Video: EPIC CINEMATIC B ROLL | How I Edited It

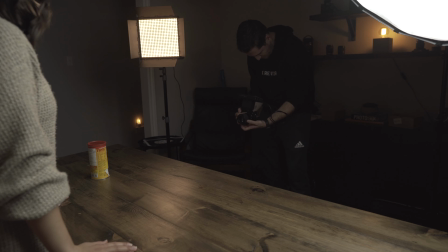[5:03]
So I wanted to fill that in a little bit. So I just set up one of my LED panel lights that I have that has a hard plastic gel, if you want to call it that, that is in the warm color temperature that you just slide in front, which also diffuses the light to make it soft. And I just dimmed it right down. It was almost at like the dimmest it could go,
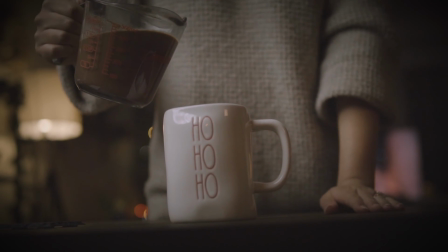[5:21]
because I just wanted to fill in the shadows ever so slightly while having a little bit of that warm orange glow to it, right? If I used just a white foam board, it would have just filled it in with more white light, but I just wanted the key light to be white. I didn't want the rest of it to be white.
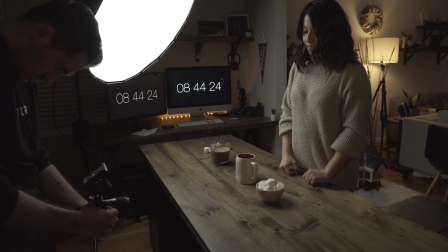[5:36]
So I wanted to make it look like that was just natural light from the scene, that was like a light off screen that was coming in and filling in those shadows a little bit. Okay, and finally, the sound. The sound design is, I'd say, the most important part of this whole thing. you could, it's important in any video you make or film, but in something like this, you could do the coolest camera movements, you could do the most crazy shots, you can make it look all beautiful, color graded amazingly, and then have no sound design to your video, and the whole thing just falls flat. It'll just be like, right? What I typically do is after the fact, I go on to a service like Epidemic Sound, and that is where I'll search for sound effects that I can use in my video. So I look at each individual action that's happening, and I try to type in. First, I start off by typing in the exact action that it is. So like, rolling can on desk, for example. A lot of the time, if it's too specific, you're not gonna find that. So then you have to try to get creative with like how you can find sounds that are similar, right? So you can start typing in like rolling can or just something like rolling object. And then you just see what's available and start testing it out and see what works. I'd say I found about 90% of the sounds that I needed on Epidemic Sound actually. But there were a couple that I just really couldn't get or that just didn't really work for what I wanted. So I ended up going back after and recording some sounds. So sound design is super important. So watch, I'm gonna play you this clip now, or the whole sequence now, without any of the sounds in it and just with the music.
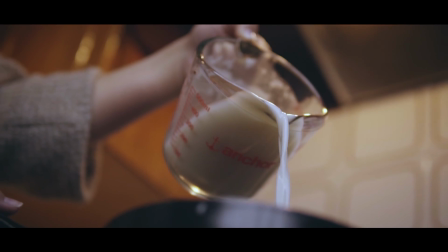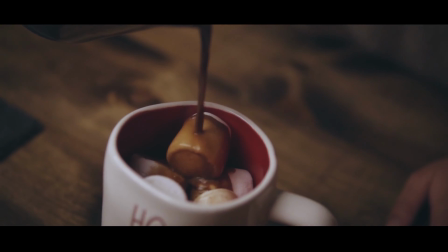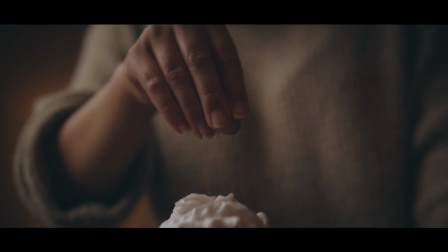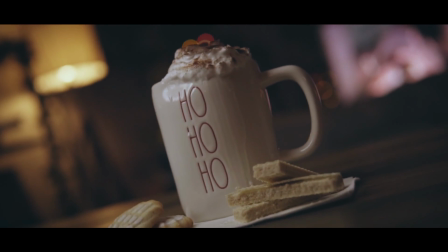Okay, so notice how that, it was still okay, it still looked good, the music is still catchy and fun, but it just sounds like there's something missing, right? So now, just to show you the difference, I'm gonna strip out the music, but leave the sound effects in there.
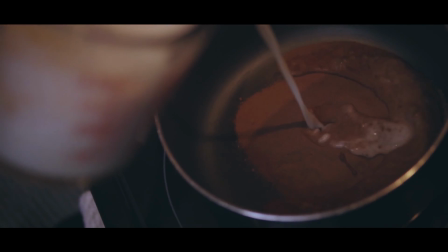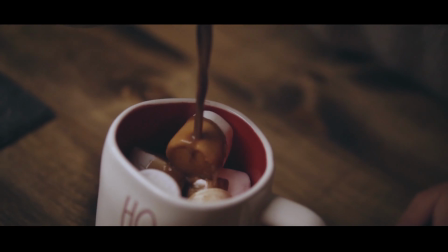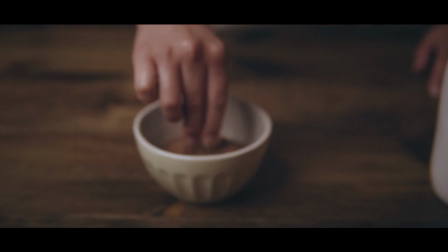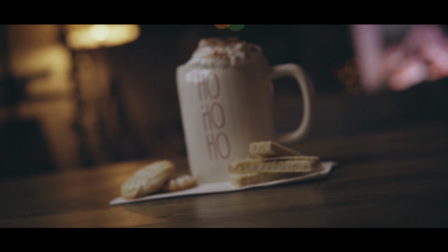So notice how on its own, some of the sounds almost sound exaggerated and a little bit crazy and larger than life. But honestly, it makes a world of a difference. And then when you're playing that back with music, you just play around with the audio levels to get them to a point where you're comfortable.